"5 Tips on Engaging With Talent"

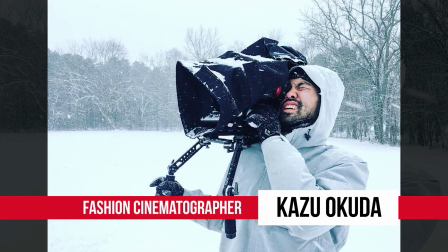What is up, guys? I'm Ted with the A-Team. Today I'm here with Kazu Okuda. Kazu is a cinematographer that shoots with Nike, the MoMA, and Vogue.
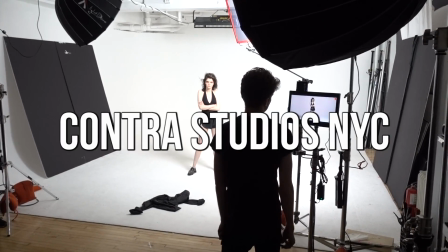He's a beast. I love him. Last week we visited a fashion shoot he was doing in New York City at Contra Studios, where he went over his top tips on how to engage with talent. Tip 1. Research your talent. If you look at their website, most of the best talents are represented by agencies.
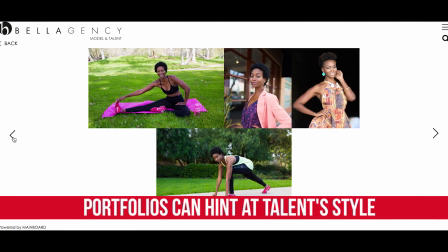You could look at their portfolio and see a good range of work. And you can find what you like the best and why you like it, you ask yourself.
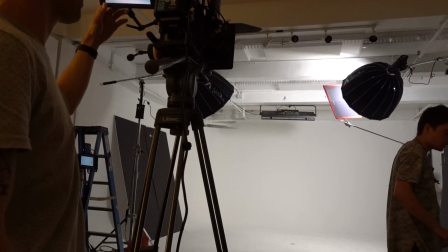And then that can be a hint for lighting and camera angles. Kazu only works with high-level talent, which usually means that there's already a lot of work that has been done with them,
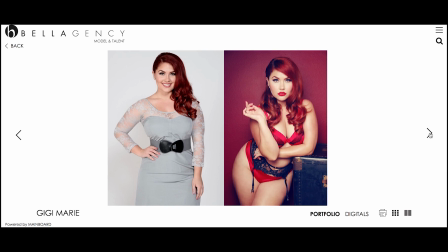including a portfolio of selects that the agency has handpicked to represent their model's best angles.
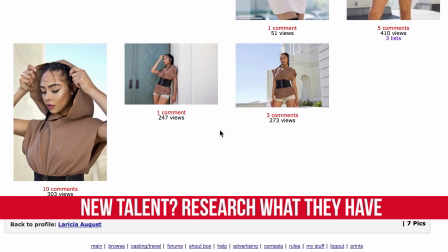Now, I know there are a lot of shooters out there that cannot afford to work with agencies, but the key here is that you need to be actively looking through what is available about your talent. Tip 2. Eye contact with the camera. You need to engage with the audience, so you want the talent to have eye contact directly with the lens.
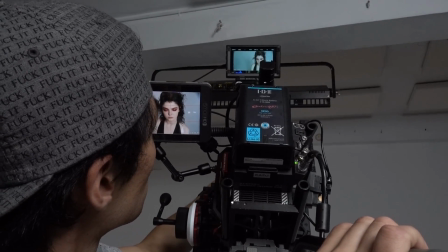I know it goes against everything you think you know about filmmaking, but Kazu has a real point here.
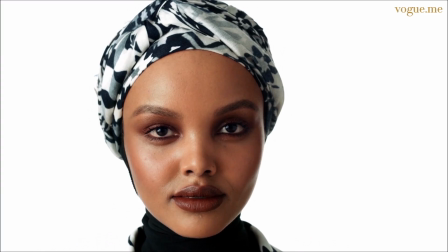In fashion, by having your model stare directly into the lens, rather than looking even just a little bit off, the difference will make your viewer feel as though the model is staring directly at them.
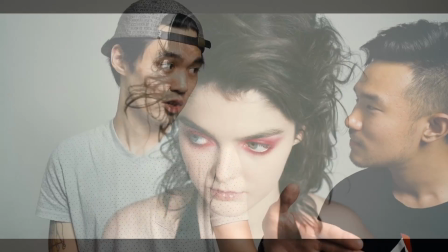And also with fashion, if they're actually looking a little off-center, it almost looks like BTS, and you want to avoid that.
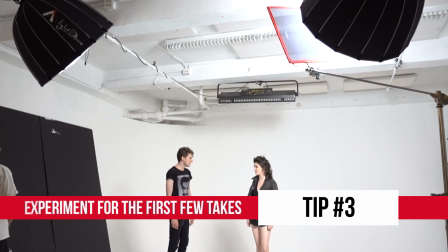Tip 3. Experiment for the first couple takes.
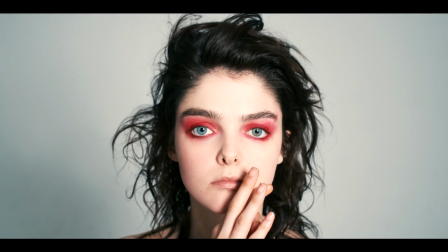Yes, I know that the first tip was to research your talent to make sure that you don't go in blind, but tip 3 is all about making sure that you stay open to change and new ideas, especially during the first couple takes. On your first take, you're also discovering the talent.
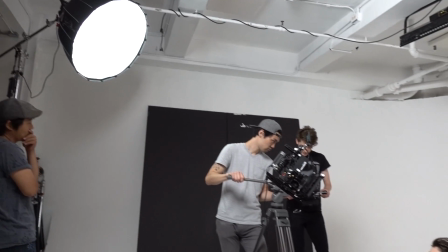There's a few angles that you thought you liked. However, when you have them in your setup, it might not be the perfect angle for that shoot.
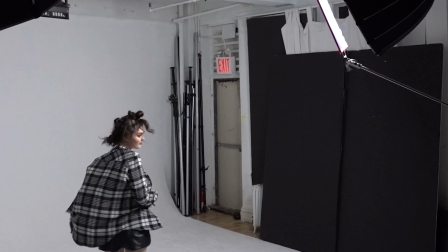So you want to give them a little bit of freeway, see what they could do.
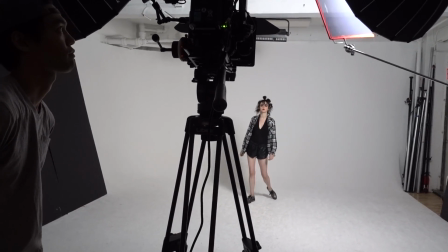You might find some stuff that's magical that you didn't even know, or that's not even their portfolio, and you won't have that unless you give them a little bit of leeway.
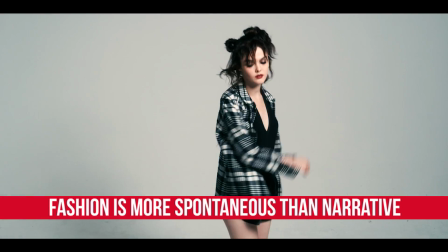They are also kind of used to being more spontaneous, so you want to give them a little bit of space and find that angle on the first one, just like the shoot we did, and then from the next take, everything speeds up. And make sure you never ask them to do anything they're not comfortable.
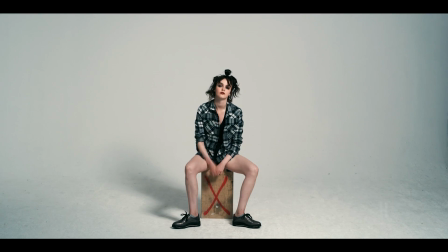Tip 4. Use props. The next point that Kazu made clear was to prepare a couple of props, even if you're just the cinematographer of the shoot.
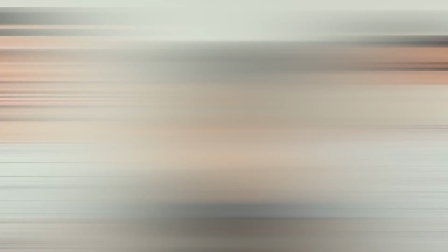You're usually busting out 8 to 12 shots a day. There comes a point that it does start to feel a little boring.
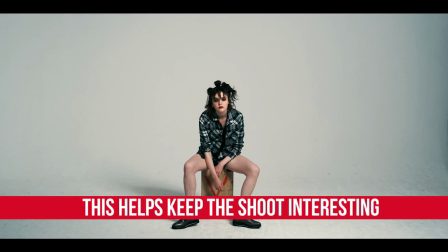For the talent and people working all day on this, they need a little change, and it helps keep the enthusiasm and the energy level up.
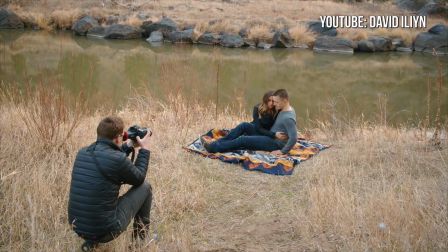So even if you're just shooting the piece, it helps to have a couple of items, less because of their actual on-screen change, but because of the slight variation that can help change the pace when things start to feel stale.
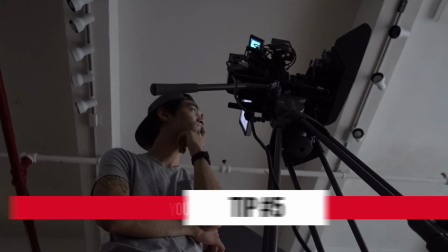Lastly, observe your talent.
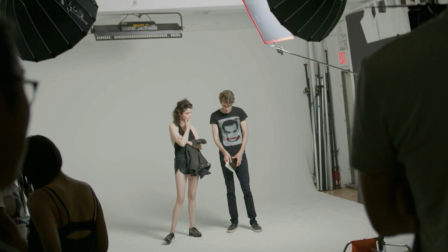Now, I know this might sound like a given, but one thing that Kazu definitely made clear was how crucial it is to observe your talent, not just for how they look, but also how they felt about the shoot.
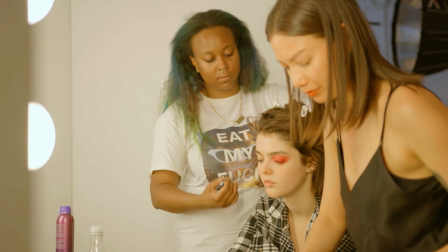A lot of times they're under really hot lights, so you want to make sure they're not burning. Make sure there's air conditioning in between the set or a fan. Make sure they're hydrated. Or they could be out in the cold and they're freezing. Make sure they're covered during the takes so they're not freezing.
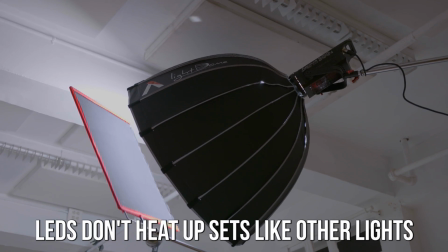Another benefit of LEDs is it doesn't get as hot, and there are more and more powerful LEDs available now.
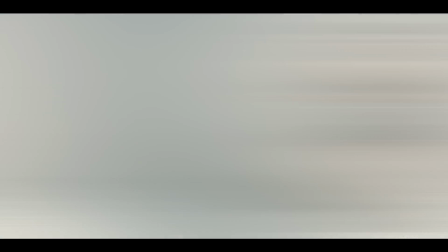One thing I noticed that Kazu did was that he made a point to use his talent as little as possible.
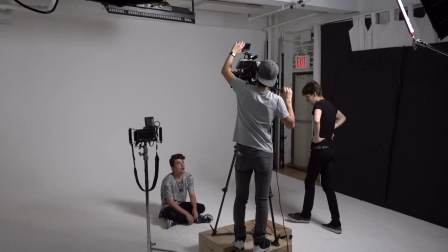Now, that's fantastic because it keeps your talent fresh for when it matters most, and all it takes is a little bit of dedication to use a stand-in while you light your scene and find your angle.
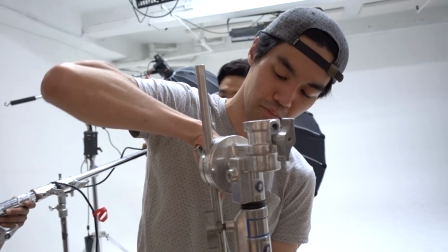So there's Kazu's tips on how to engage with talent. If you like these tips, you can find Kazu on Instagram at abc123kazu. Make sure to also find Aputure on Facebook, Instagram, the works. I'm Ted from the A-Team. Hit that subscribe button, and we'll catch you guys next time.